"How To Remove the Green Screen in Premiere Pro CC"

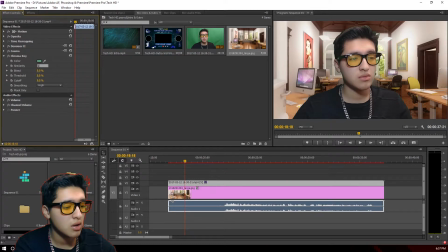4:06 gonna go 23 22 seems about good I'm gonna stick with 22 that seems about good and I also try to use color key as well
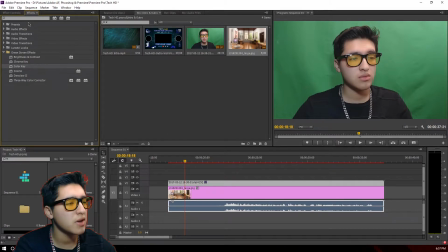4:16 because color key remove some of it and it makes it a little bit thinner so I just do the same thing and 70 is way too much of
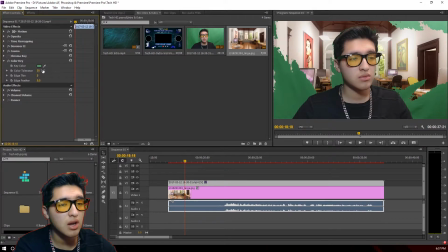4:27 course 50 seems about good I'm just looking at any other part of the body yeah that seems about good and so now let's add that chroma key and then if we remove the color key you see it makes it a little bit thinner and removes it from the lens and but we're moving
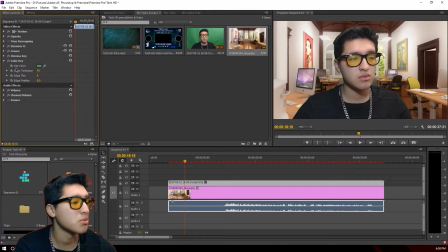4:42 a little bit from here so we're gonna put 45 and that should be perfect because it helps with the lens especially when you're wearing glasses and i'm using tinted glasses and that helps a lot so now what i like to do i actually did not add it but i like to add a glow effect just make myself pop a little bit so i like to add that glow effect
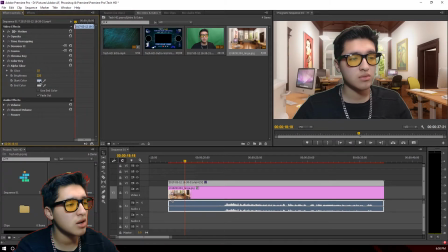5:00 i like to put it to like around 10 and then depending on the image in the background i Give it that color, but for this one there's like multiple colors, so I'm just gonna give him one solid color So I'm gonna give it red look that seems about good That's like my favorite color,
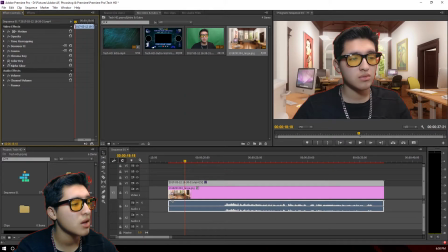5:14 and so it looks really good like that you can see that there's still a little bit so It's with the color key, so we bring it down to 40 that seems about good Maybe 42 so I could still remove a little bit of the lens But then again,
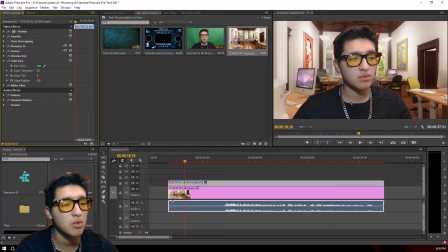5:31 you're gonna scale this or you don't have to if you don't want to but for me usually I scale it down and after that then what I do is I put the brightness and contrast and Then I give myself a little bit more color I just give myself a little bit more contrast make the blacks look
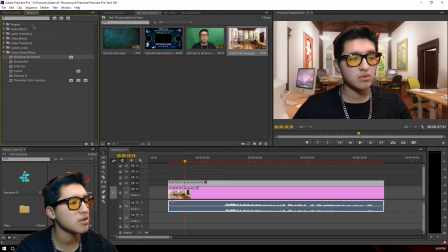5:49 really black I don't do much with the brightness and then I go to three-way color corrector
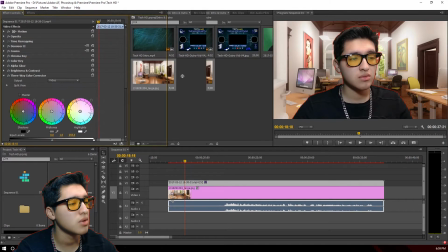5:54 And then I add that and go to the effects Need to see this better
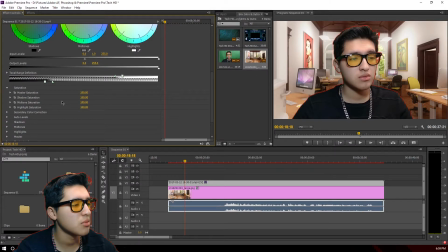6:00 do the other levels I'm really think that really does anything but just to make sure I just do that the master saturation I usually keep at 111 the mid-tone I keep it to 120 and then the highlights
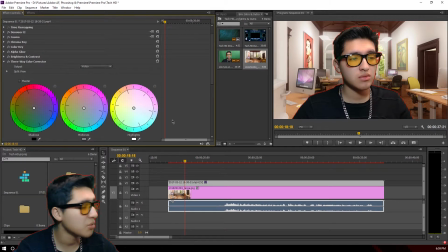6:13 I keep it to 135 that seems about good that was my phone and then I like to give myself a little bit more of a tan look because with all these white lights I look just like pale really pale and I like to give myself a little blue but for this one since
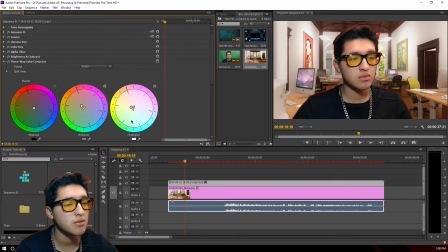6:28 it's mainly my skin I'm gonna give myself again the nice tan look and
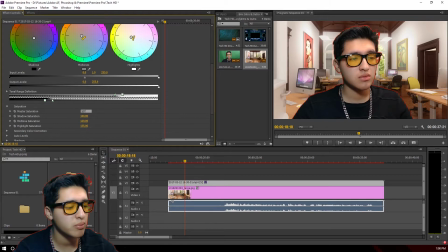6:33 I'm bring it down a little bit give it to 107 and
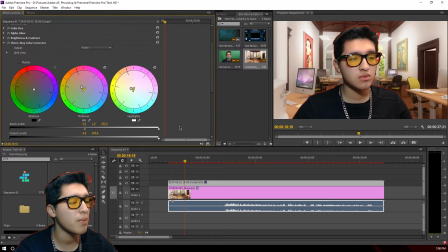6:38 115 like around that and that seems pretty good that looks actually
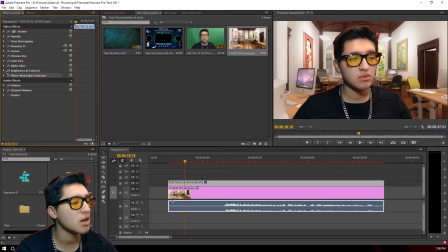6:42 perfect so I'm gonna be showing you guys very quickly so if we remove the color corrector you can see that my face just looks a little bit more pale and then that's the tan and then we remove the contrast see it looks a little bit
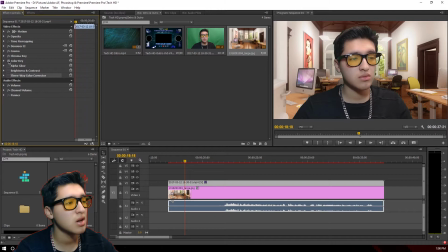6:56 like way too bright like the blacks look way too bright remove the afterglow color key and the chroma key and then that's how it is so we have the chroma key the color key the glow the contrast and the three-way color corrector and then
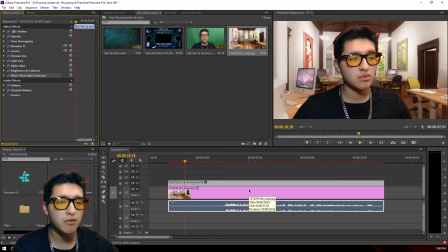7:12 what i also like to do is i like to give the background a little bit of a bokeh effect so with the bokeh that means like you're in focus and everything else in the background is blurred out so what i like to do is i like to give type blur and then you get that gaussian blur you go to
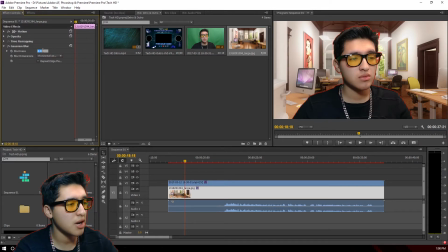7:27 the picture I like to give it like about 10 and everything else seems pretty blurred out that seems about too much I'll give it 7 give it a little bit more sharpness and then that is pretty much it so that looks perfect so now whenever I'm moving
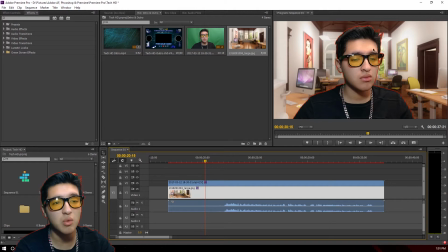7:43 everything seems good it's just sometimes with the hair that's why usually when I wear a hat whenever I'm recording with the green screen because it's not always that